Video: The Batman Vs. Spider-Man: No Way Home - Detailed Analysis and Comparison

The nuts and bolts that shift from the vibrations of the terminals above the Batcave. In particular, the metallic sounds that only sell you on the body armor he frequently makes use of.
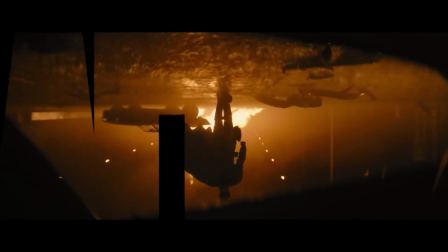But when his entrances and walks are framed like that of a cowboy, the sound design accentuates that.
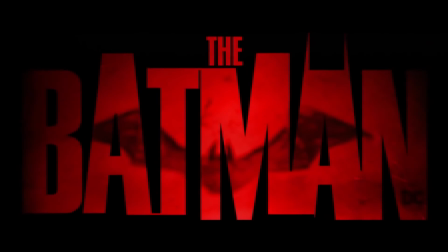Everything feels like it has this care and craft behind it.
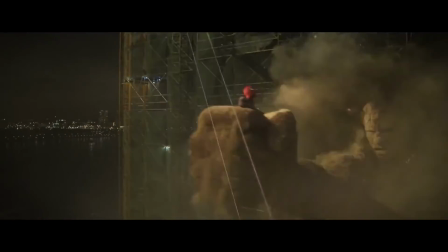Have you noticed how most blockbusters now can't ever get their characters to shut up? We seldom let the action speak for itself.
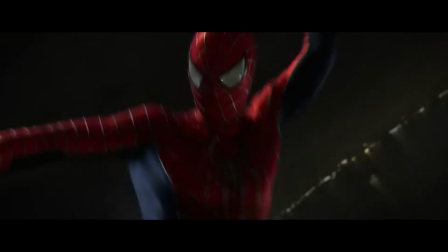Someone has to crack wise or deliver a piece of the plot to keep things moving. The Batman was a breath of fresh air in terms of this.
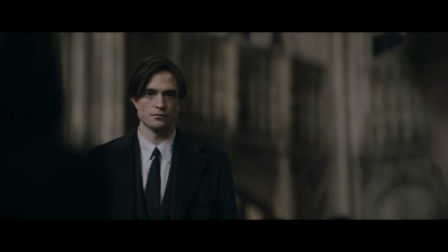Rather than seeing a flashback to the Wayne's murder, Bruce locks eyes of another child who's experienced the same trauma, and Nirvana's Something in the Way drops.
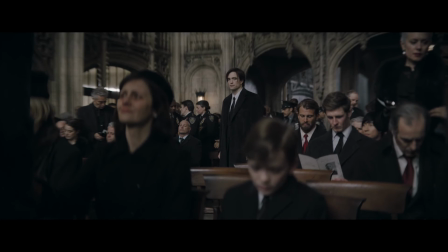The story is told in the cut. In this moment, we learn everything we need to know about Bruce's mental state, his empathy, and the pain that drives him.
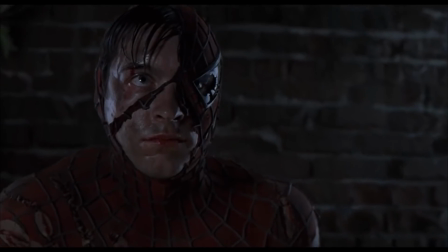Michael Giacchino's score rises as we see it flourish paired with the action. A good score is only really as memorable as how well it's used in the movie.
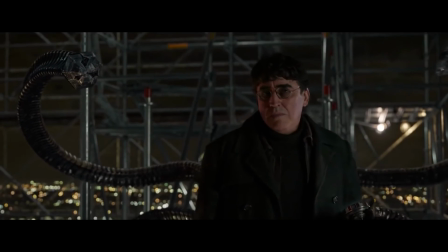Toby and Andrew's spiders have some of the best themes, and I can barely register a moment when they came into play.
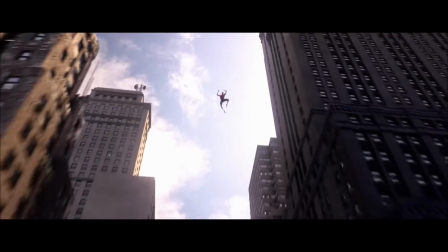Now, Michael Giacchino also composed the score for No Way Home, and sure, they played them in subtle ways during one or two little moments, but why didn't we ever get them in full?
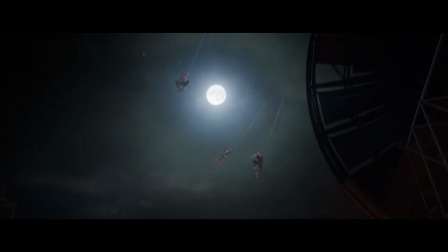Wouldn't it make sense to get more of that in the final battle, or a medley of all three themes?
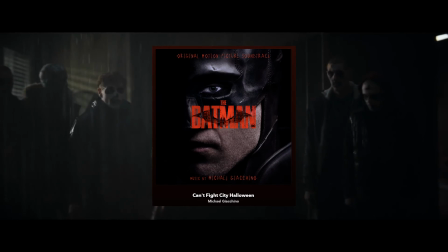That would have been awesome. Michael Giacchino's Can't Fight City Halloween, A Bat in the Rafters Part 2,
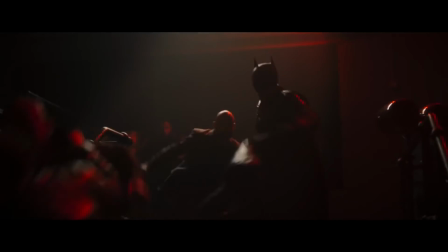and Highway to the Anger Zone are all great tracks that perfectly complement the action and are
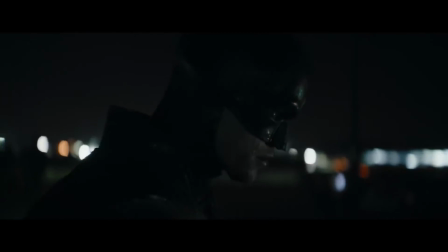given the time to really be heard. If you think it's unfair to use No Way Home as a point of comparison,
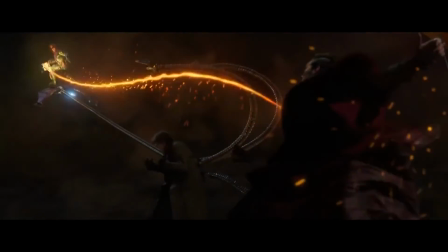consider that this movie made over $1 billion at the box office as part of a well-oiled machine that has destroyed mid-budget movies.
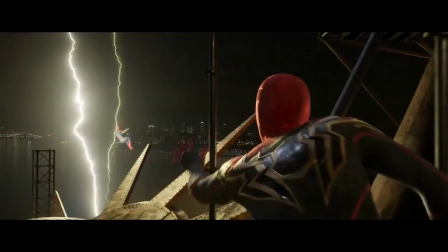All the detractors really want is some filmic elements to be used in a more creative and engaging way than they currently are.
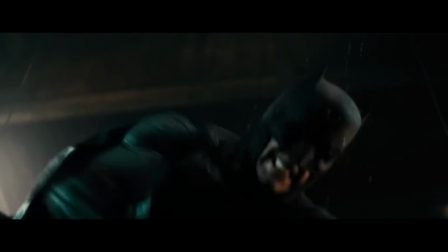Matt Reeves isn't pleased about the current landscape of theatrical releases either, but knows that if superheroes are here to stay, they'd better be damn good.
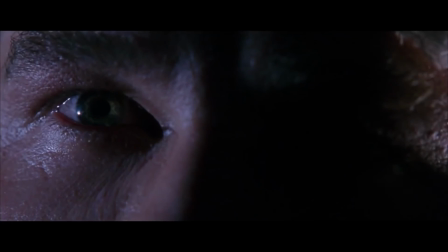So whilst Batman 12 is still Batman 12, no matter how you title it, there is at least a creative vision, a satisfying mood, action that sells, and well-drawn characters.
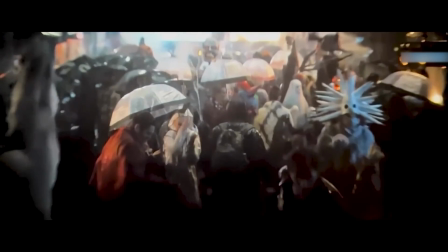While I do prefer the Batman over Spider-Man No Way Home, I just wanted to showcase how the Batman was really a breath of fresh air for superhero movies and how it redefined the genre.
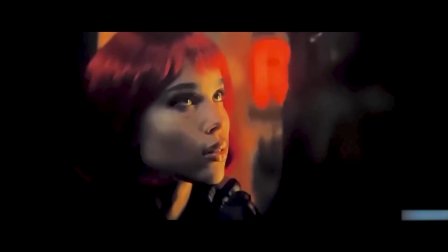And by no means am I saying is one better than the other objectively.
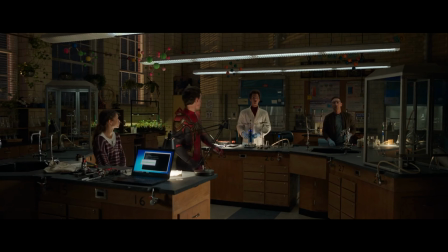Both movies are peak cinema and are some of the most enjoyable and greatest comic book superhero movies of all time. You don't need to hate the other simply because you like one of them.
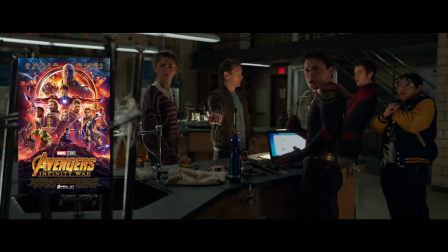I truly love both companies' directions for their movies, Marvel's towards its cinematic universe, and DC's towards its director-driven films.
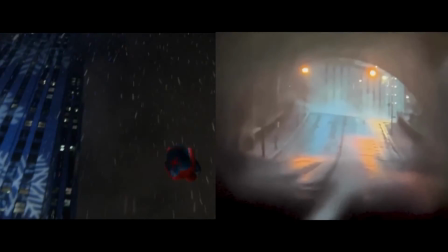But overall, one thing is for certain. Being able to live in an era and to see both blockbuster movies is truly a magnificent and breathtaking experience.